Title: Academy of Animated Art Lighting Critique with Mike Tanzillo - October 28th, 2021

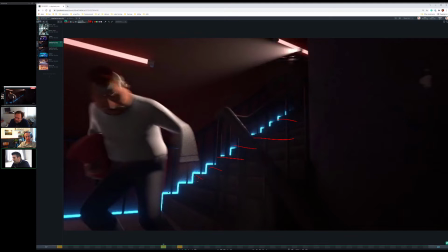[12:24]
You could try that and see if you like that a little bit, because it's odd that it's so bright, but then we don't really see much of its influence right next to it. But I think that could be kind of cool too. But really coming along. This is looking great.
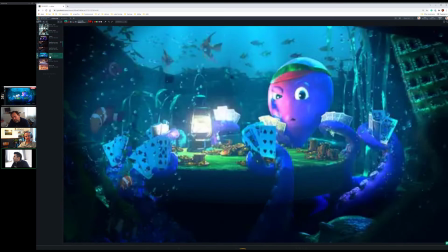[12:40]
All right, and I think these other ones, these other ones are stills that I loaded in here just in case.
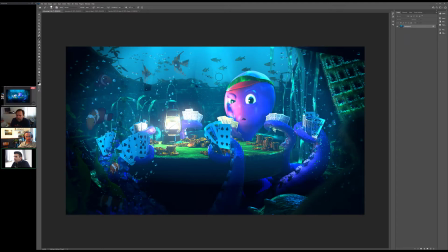[12:45]
But I think I've also got them open up here in Photoshop. So we'll start with Cleber. I'm gonna need to go, guys, because I need to get everything ready for the trip. But I'll see you guys from Brazil. All right, safe travels, buddy. Thanks. All right, be good, man. All right, cool. All right, so a lot of pressure on you, Justin.
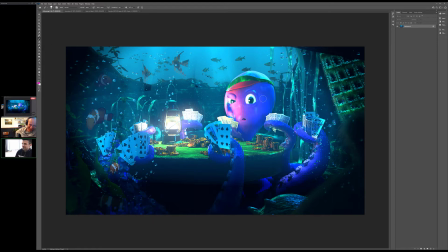[13:04]
A lot of pressure on you to fact check me and stuff. Now, all right, Cleber, this is looking a lot better. There's a lot of there's a lot of shapes in here. There's a lot going on. Like, we got bubbles, we got fish, we got cards, we got chips, we got plants, we've got the octopus.
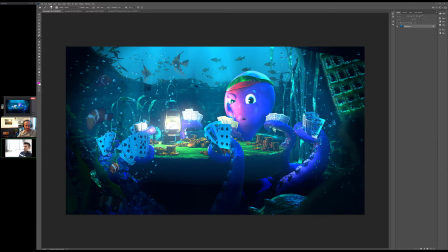[13:22]
The hat on the octopus, it's oddly like green and red. Usually these hats are kind of monochromatic with those kind of white lines on it, but I'm not too worried about that. So I think we need to figure out ways to simplify some of these shapes.
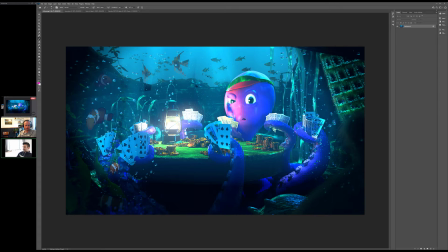[13:40]
And you've kind of started doing it by just having the pocket of light here in the middle and kind of simplifying them back there. I think depth of field will be your best friend in some of this stuff. Like, allowing some of that in the background to go out of focus a little bit will be really good. In terms of the lighting on the character, definitely got darker in here, but
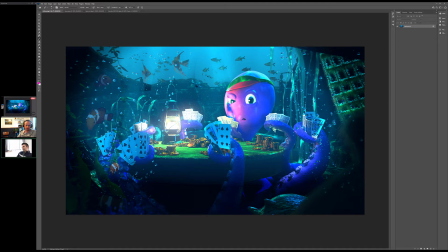[13:58]
I think we can still go a value range darker. Let me
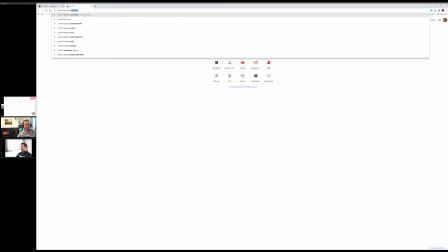[14:06]
what I'm looking for, character. All right, let's just see.
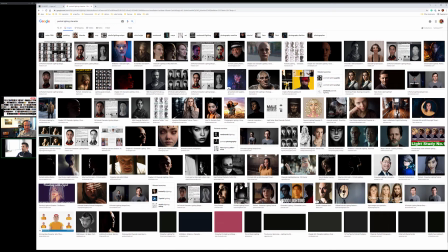[14:12]
So one of the things that happens with
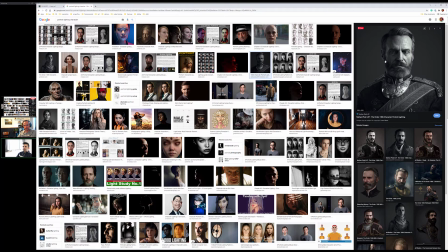[14:15]
traditional good portrait lighting is that there's the bright side, then we go into this area of darkness, and then there's a little bit of rim on the
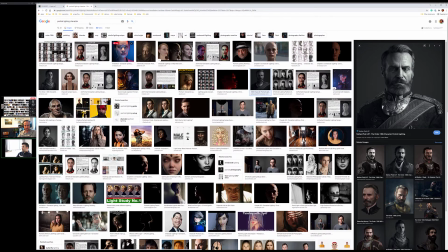[14:25]
screen left side. In fact, we'll go
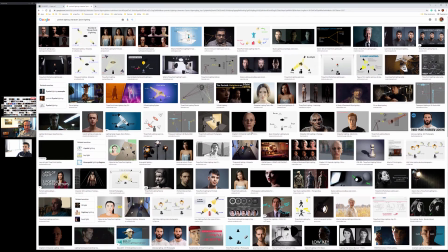[14:35]
and I'm wondering, like, this one's actually a pretty good example.
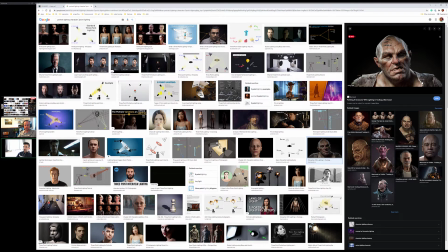[14:40]
So there's like light coming in here, we hit some darkness here, and then there's a little bit of rim on this side. So same thing in here.
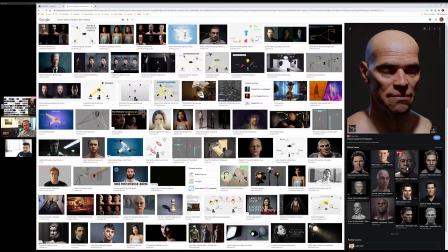[14:46]
And is that William Dafoe? I think so. Oh, another William Dafoe.
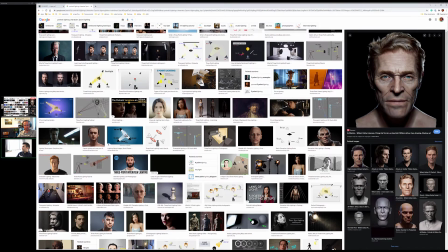[14:51]
Lots of William Dafoe's CGs. One other thing I saw, it kind of, if I go back here,
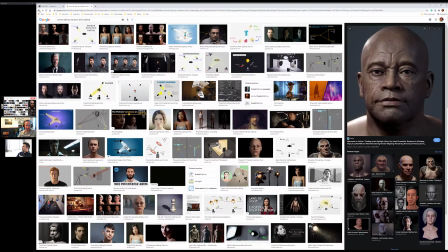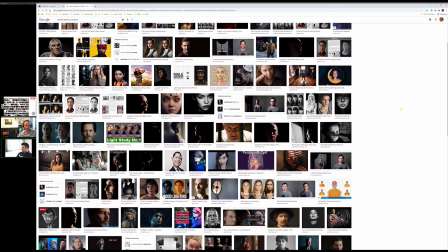[15:04]
I thought for a second, yeah, look at that. Huh.
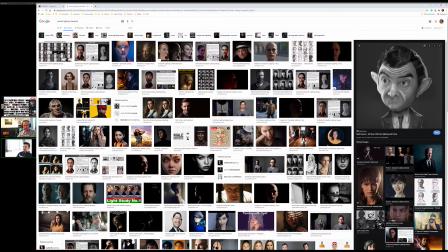[15:08]
Yeah, one of our guys comes out in Google search when you just search character lighting portrait. That's awesome. That's so cool. That's really cool. Huh. Who knew? All right, cool.
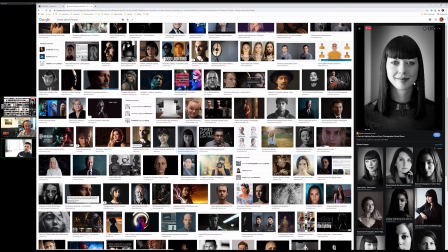[15:19]
But yeah, so light here, slightly dark, a little bit of a kick light around the edge.
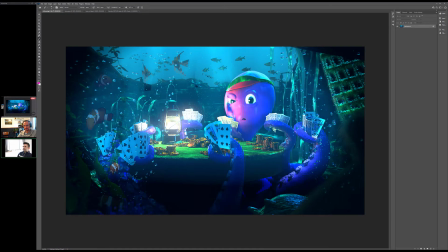[15:24]
So what I think is that we're not quite getting into that dark range here. I'm not saying we have to go that super black, but getting a little bit more of that richness in there will help this out. It like we can keep that saturation. It's just a little bit too strong.
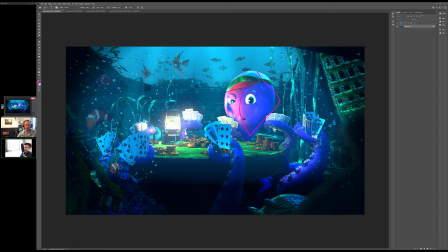[15:41]
And then once that comes down, I feel like that's in the light, and that'll actually darken up some of these tentacles a little bit. Also, that light is whatever light's hitting here is casting a pretty sharp shadow. So I would increase the light radius on that to soften that a touch.
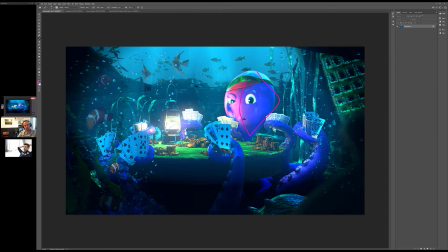[16:01]
This might be a good example too of. I would love to see each light rendered separately just to see how their contributions are, because I have a feeling like there's a fill light in here that might be flattening stuff out too much.
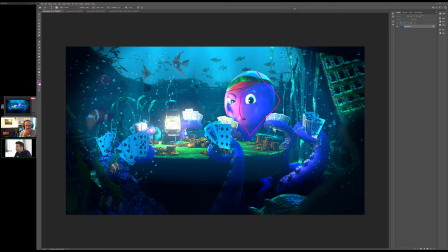[16:15]
If you could send those over individually and we can take a look at those tomorrow or Monday, that would be super cool. Okay, let's hop into your. Whoa. Let's see where to go.
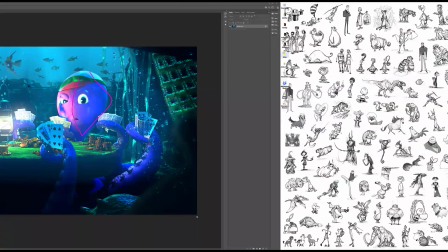[16:26]
Lost it. Whoa. There we go. Whoa, portrait light.
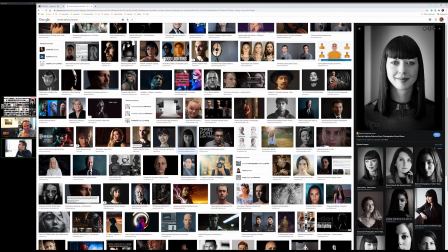[16:31]
There we go. Okay.